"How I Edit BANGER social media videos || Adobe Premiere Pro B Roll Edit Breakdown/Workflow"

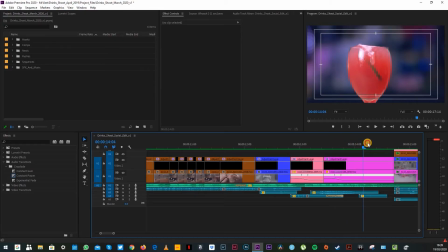(8:49)
So it speed ramps, and then it slows as the drink starts to pour out of the glass,
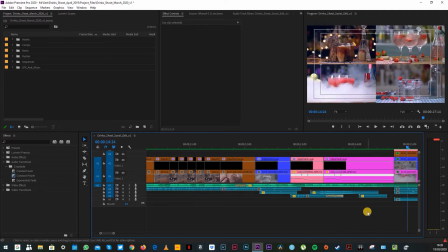(8:55)
and then we finish on this simple split screen of what we're calling the pack shots of all 4 drinks, but with a little bit of sizzle added to them. We did pack shots with just the drinks on their own, and they were fine, but I prefer these pack shots with the sizzle in because I just think it gives it a bit more energy.
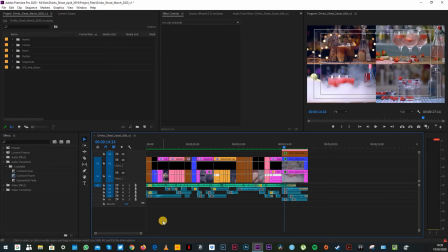(9:15)
It's a bit more interesting. So that's basically how I did the visual edit. I've got the grade up here on this top level. And again, like I said, I wanted it to feel really saturated and vibrant.
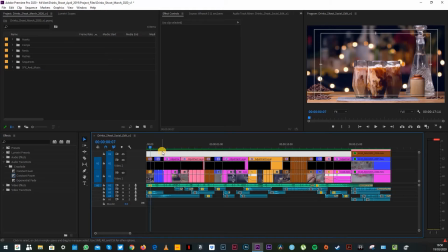(9:28)
So I've basically used a lot of saturation and contrast. And the reason I've colour graded this one in Premiere rather than DaVinci Resolve, which is what I normally do, is because this is for a social edit. So I didn't really feel that it warranted taking it into DaVinci Resolve to edit it. And I could achieve what I wanted to do in Premiere. So that felt absolutely fine to do it in Premiere. So let's move on to the sound design, which is a really important element to this piece. I feel like the sound design just lifts it up from being a relatively normal edit into something a bit more exciting and a bit more engaging. So I should say I get all of my sound effects and music for this one from Envato Elements.
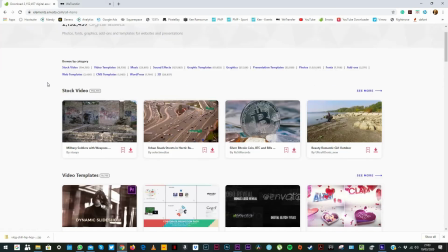(10:09)
I really like Envato. It's got a big library of video, it's got After Effects templates,
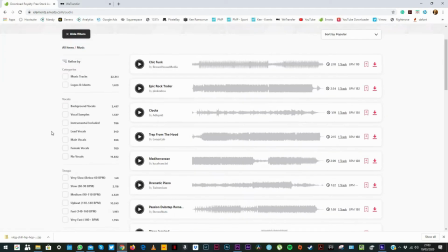(10:16)
sound effects, music, photos, and the subscription is relatively cheap, so I quite like it.
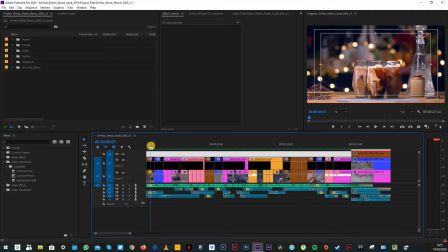(10:21)
And for this one, it was perfect. So let's get into what I actually did with the sound design. So I started off quite simply before it got too busy, I started off here with 2 simple whooshes. Let's make these tracks a bit bigger so that we can see what's going on.
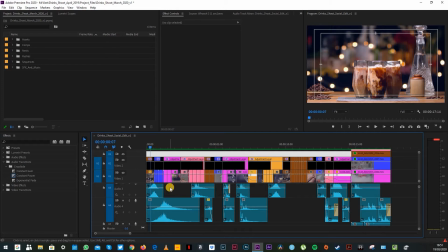(10:35)
So here we've got 2 simple whooshes just to get us into the edit, and then here is where the fruit starts dropping. So basically with most of these, what I've done is added a little bit of reverb. I've slowed some of them down to match the slow motion. I may have changed the pitch on some of them.
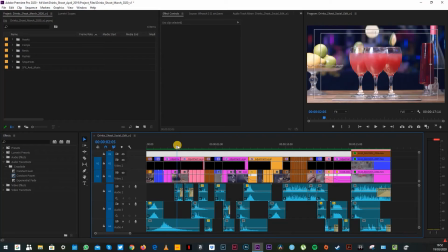(10:55)
It just makes it feel more like it's there. Now these sound effects of fruit dropping aren't actually fruit dropping, but the beautiful thing about sound effects is you can find something that sounds like it, and when you drop it in and match it to the visuals,
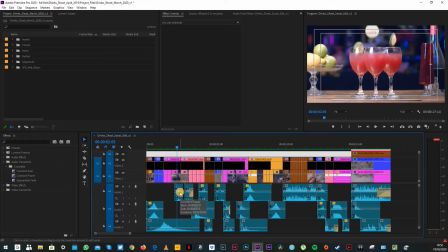(11:08)
it feels like that's what's happening. So these are just objects being dropped into water, but it feels like it's fruit being dropped into water.
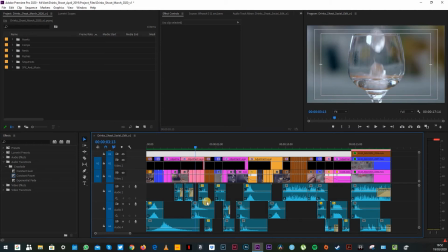(11:17)
And then again, these are just sound effects of ice being dropped into a glass. Some of them was just ice in a glass without any liquid in it, but there's liquid in this one, so I've dropped another liquid sound effect underneath it so that you've got both the ice and the liquid.
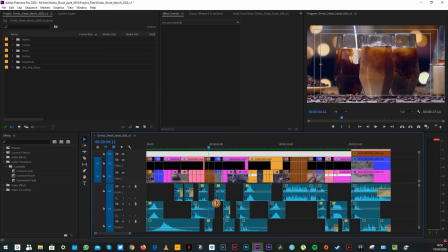(11:37)
Here, more fruit. This one I quite liked doing. It was quite interesting because originally I had a hard cut here to match the visuals of the milk pouring, but that didn't work. It felt too unnatural and it felt quite sudden, so I've just done a simple fade there,
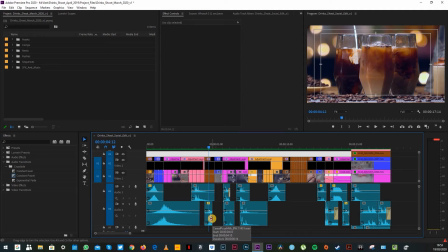(11:54)
so it just fades out underneath the other clip, and that felt much more natural to me.
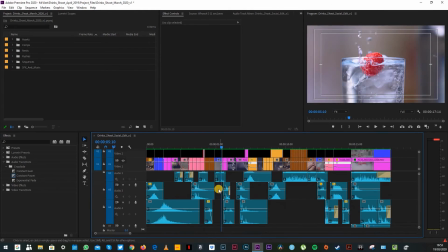(11:59)
There again, simply just sound effect of the fruit being dropped in with a little water splash.
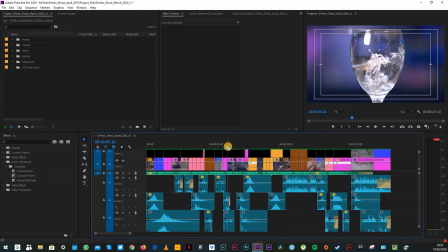(12:07)
Here I've got the ice being dropped into the glass with a little splash underneath it as well.
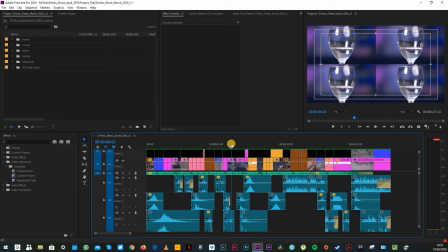(12:13)
But for this nested sequence, I decided not to put any sound effects under that. Because the visuals are so busy, I decided to make the sound effects less busy. So I dropped the sound effects out here and then brought them back in for this one,
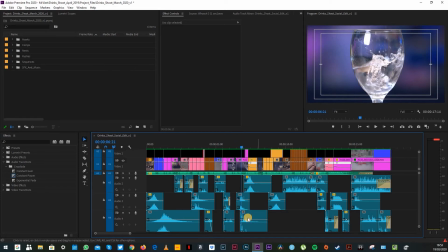(12:29)
again with the ice dropping and a splash underneath it, and that worked really well for me.
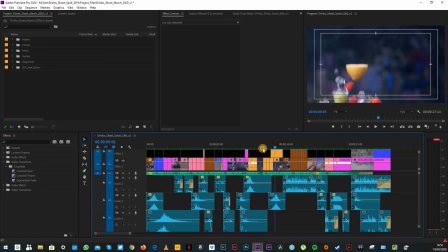(12:35)
Here, this is quite nice. Again, because the visuals are quite busy, I just did 2 simple whooshes. One to emphasise the fruit coming in for the first time, and another one to emphasise it coming in for the last time. This bit was good to do because the visuals are so busy here,
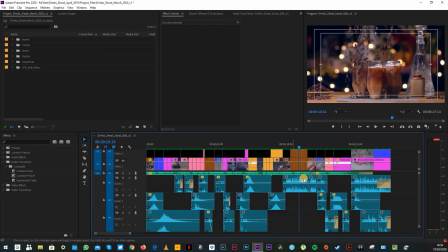(12:55)
and originally I tried cutting up this sound effect.